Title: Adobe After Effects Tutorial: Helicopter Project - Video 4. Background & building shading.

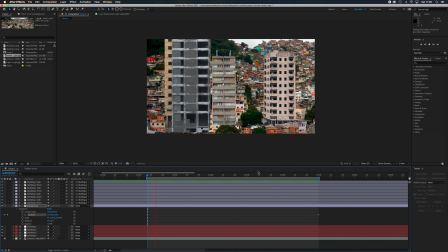But what's interesting, and this is the thing I just want to illustrate, is that you can completely change the complexion of this shot by,
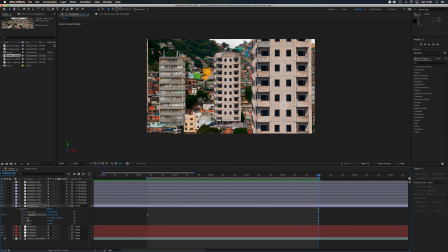if you were to go to this point and really change that value, so drag that background over here. When we play it through, so literally as much as we can get just for emphasis, okay.
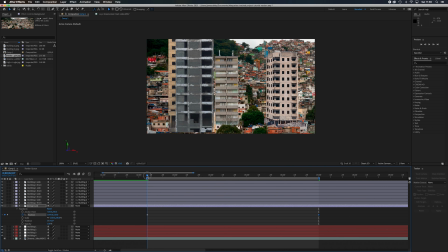If we now play it through, it kind of, rather than looking like a side-to-side track,
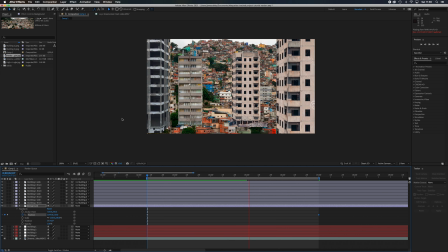it actually looks like the camera is pivoting around the buildings, so actually the buildings are static in the frame almost,
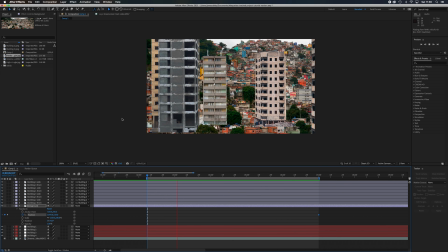and it's the camera that's pivoting around them. And you can use that effect to sort of good use, if you want to create something that's a bit more like,
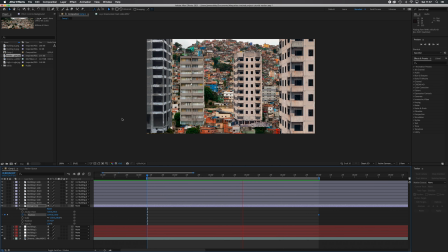the camera itself is actually moving and rotating around the buildings, because the background is moving faster than the foreground objects, which illustrates that idea that the camera is actually moving around our objects. Do you see what I mean? But what I'm going to do for this one is I'm just going to keep it nice and simple, a nice side-to-side tracking shot.
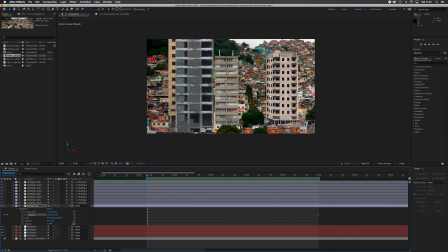Okay. The other thing that you'll notice, and this is where we're going to actually start the technique now. So I'm going to turn this stopwatch off, is that when it was moving, obviously it doesn't quite match the movement of my slightly uneven movement
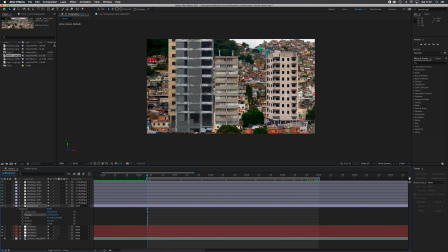on the tracking map that I used earlier, and so in order to make it look sort of so it's not too shonky, so the background is moving at the same speed as the buildings, the first thing I'm going to do is I'm going to get my starting point here for my background clip, and this looks good.
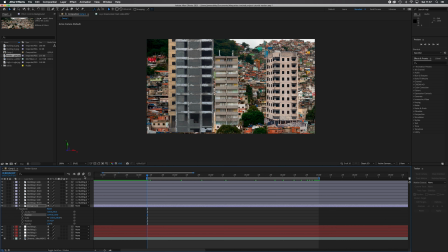Okay, and then what I'm going to do is I'm going to parent it to the building which is effectively closest to it. So the furthest maquette away from the camera was building 2. Okay, so what I'm going to do is I'm going to take my background and I'm going to parent that to building 2.
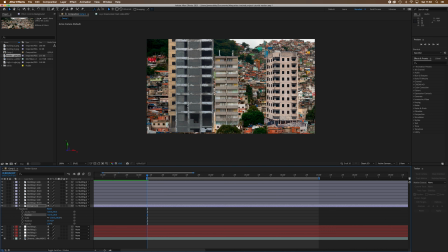And what that then means is that now wherever building 2 goes, the background goes.
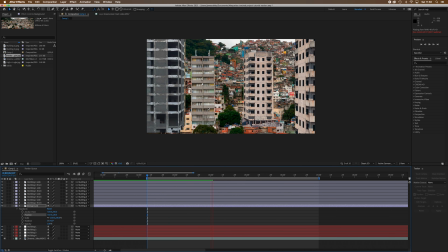So as the camera moves, the background will now move with it.
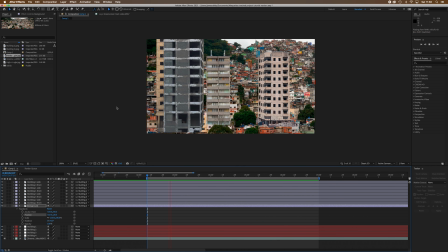So it now moves at the same speed. Okay. But what I can also do is I can fettle that a little bit, because I don't like the fact that it's kind of glued to that building. I don't think that looks quite right. We want the building to feel like it's in front of that a bit.
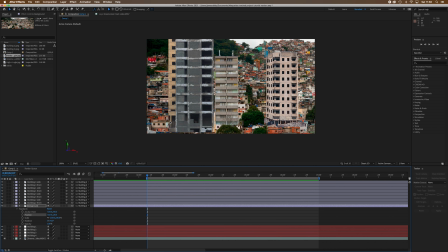So what I'm also going to do is, now that I've parented it so that it should have the same kind of speed of movement, so if it speeds up and slows down, the background should do the same thing. But I'm also going to change the start and end positions. So now I'm going to turn my stopwatch back on again.
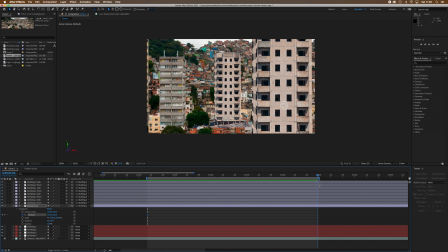Here's my start position. I'm going to get to my end position. But what I want to do is make that move slightly slower than the background, because obviously, I want these buildings to move slightly faster, so it looks like this is further away.
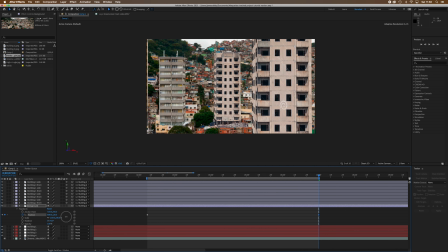Okay, so I'm going to just take that and just move that back again a little bit. So hopefully now that'll move.
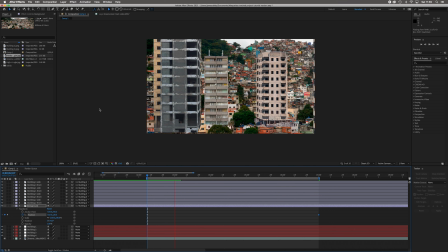So it should move at the same speed as the camera speeds up and slows down as the maquettes, but the starting and end position will be slightly different. That makes sense? Cool. Right, so here's our scene then.
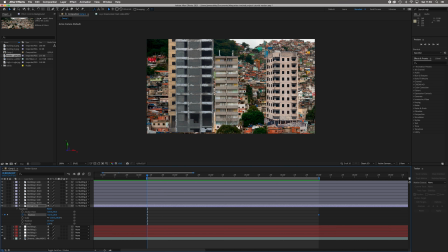So what you're going to want with these cinematic type shots is you kind of want to reduce the amount of detail so that we can focus on the thing that we're meant to be focusing on, which is the helicopter in our instance. Okay, so what we're going to do is we're going to try and take some of the sting and some of the detail out of some of these buildings so that they start to kind of look nice as a composition.
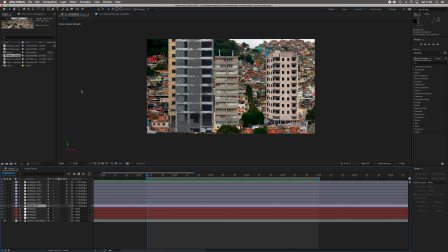And one of the ways we're going to do that is we're going to add kind of mist and texture layers over the top of everything to separate it out visually. But we're also just going to start by grading these images so that they look a bit more consistent together before we begin that. So the first thing I'm going to do is I'm going to go to my background and I'm going to go to the
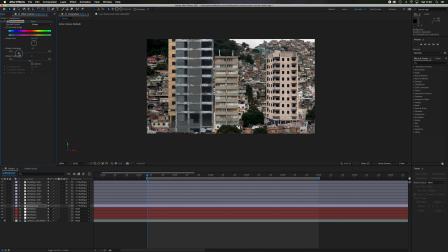Effects tab at the top, and I'm going to go into color correction, and I'm going to go into Hue and Saturation, and what I'm going to do is I'm just going to desaturate the color of the background. So I'm going to take it down to maybe like a 55.
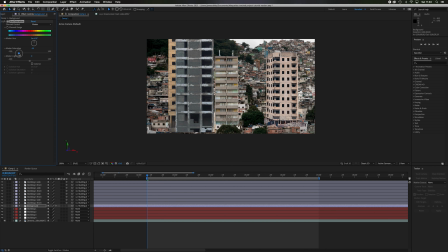Now if I wasn't going to be adding mist and texture layers, I might desaturate it even more, but because I know I'm going to be adding layers over the top of this, I'm going to keep some of that detail so it doesn't get completely lost later on when we start sort of losing it. Okay, so that's fine for now.
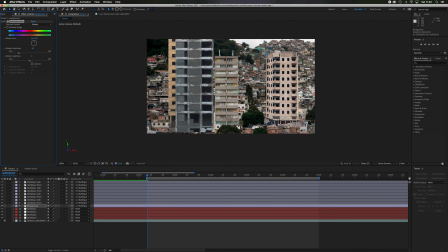Okay, the other thing I want to do, because it's moving and it's also meant to be slightly out of focus because of the depth of field, is I'm going to go up to Effect again on this background clip, and I'm going to go to Blur and Sharpen, and I'm going to go to Gaussian Blur. Now Gaussian Blur is like a sort of mathematical blur.
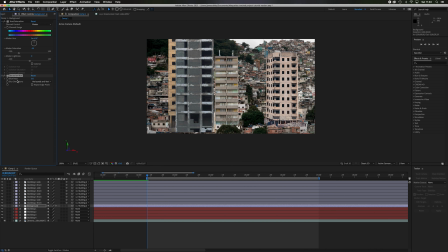It's nice, finely kind of developed. You can choose your own. I just used Gaussian Blur as my go-to, but as it's to do with depth of field, you could choose a lens blur. I mean, it depends on how you want to do it. But anyway, I'm just going to dial that up a little bit just to soften it off. Maybe about 2.5, something like that. Okay.
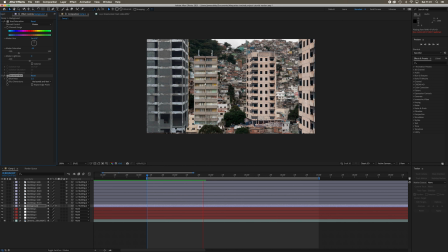So now we're starting to get a little bit of depth, and obviously we're going to emphasize that a lot more later on. So the next thing we're going to do then is all of these buildings are a consistent look at the moment.
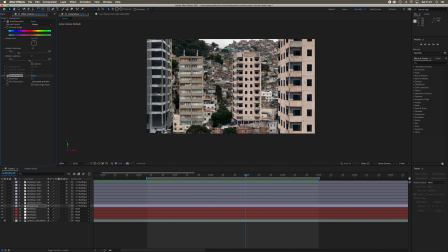So they all look the same level of brightness and what have you. Okay. Not as each other, we're going to sort that out in a minute, but the side and the front is the same. And so what we're going to do is we're going to try and give some angled light to make the whole thing look a bit more sort of cinematic. Okay, so what I'm going to do is I'm just going to choose a light point, and I'm going to choose,
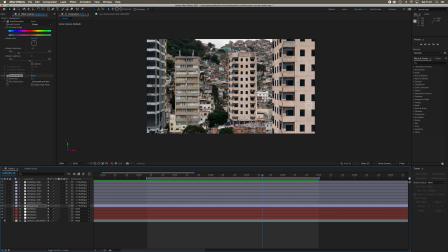because of the way the shadows are falling on this building in particular, I'm going to choose a light point where the light is effectively coming from over here on the right. What that means is that these buildings, building 4 and 3, the front is going to be a consistent brightness, and then the side is going to be darker because the light is coming from the right.
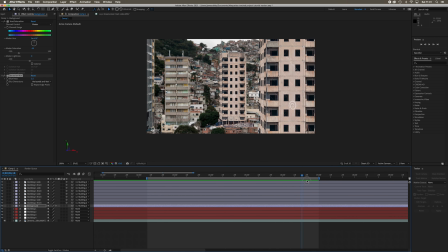What it means also is that as I move to the end, buildings 1 and 2, the front will be a consistent darkness, and then this side will be brighter because that's the side that the light's coming from. Okay? So here's how we're going to do that. What I'm going to do is I'm going to start with building 3, so building 3 front.
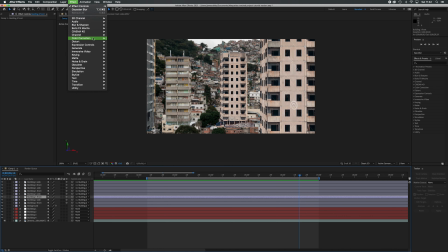Okay, I'm going to go up to the Effect tab, and just like the background, I'm going to go to Color Correction and Hue and Saturation. I'm going to whack my saturation down to maybe like 60, something like that, sort of keep it nice and consistent, maybe 55, similar to the background.
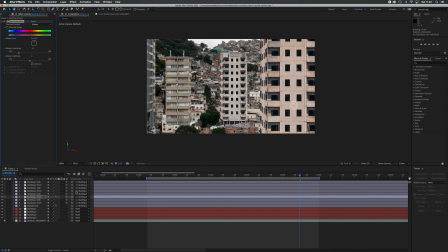Okay, so that's nice and desaturated now, and I can do the same thing with building 3 side, so Effect and Color Correction and Hue and Saturation, take that saturation down to about 55.
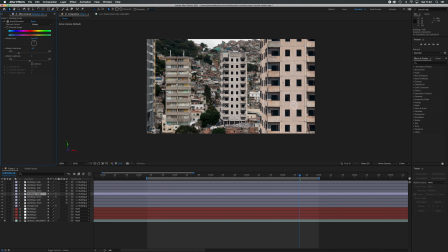Nice. So now, as you can see, at the moment, it still just looks like it's just an object because we haven't changed the brightness. So what we're now going to do is, I think that's looking fine from a contrast point of view. So I'm not going to change any contrast with that one yet.
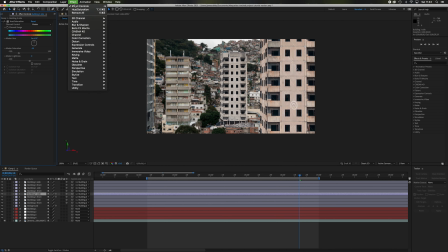What I am going to do though is I'm now going to add, going to Effect and Color Correction again, and a Curves filter. And what I'm going to do is I'm going to start in the middle of building 3 side, and this is going to be darker, so I'm going to just bring that down like so.
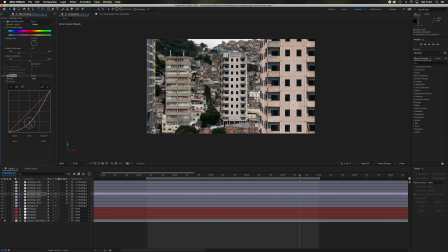That darkens that off. Now I'm bringing it down quite a long way because I know I'm also going to darken off the front of building 3. I should have started with the front really. But anyway, so that's brought that down, and I might just bring down the overall grey tones as well. So just really sort of flatten that out. Okay, so that's starting to look better.
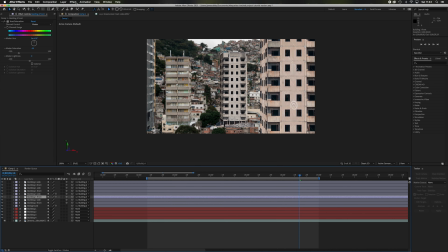I'm going to go to building 3 front now, and I'm going to go to Effect and do the same thing. So I'm going to go to Curves, and I'm going to do the same thing and judging it by eye, but I'm not going to bring it down as much. So yeah, that's okay, that's consistent.
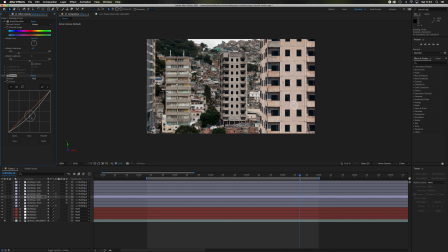So this is why I should have done the front first, because I'm probably going to have to go back to the side now and do that a bit more, building 3 side, and bring that down a bit more. There we go. All right, so that's looking a bit more three-dimensional, isn't it?
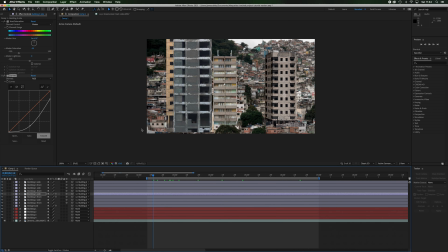So as we play that through now, that's kind of looking okay.
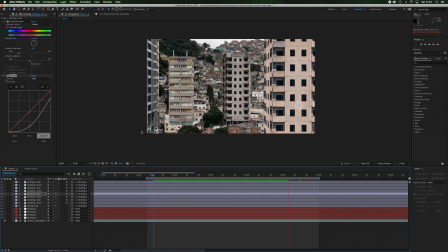It's perhaps a bit dark, actually, but we can add some blur and stuff like that to it later on, so I think we'll leave it like that for now. Okay. Now then, building 2 is slightly different because that's a flatter looking image than building 1, so I need to make that look a bit more contrasty first.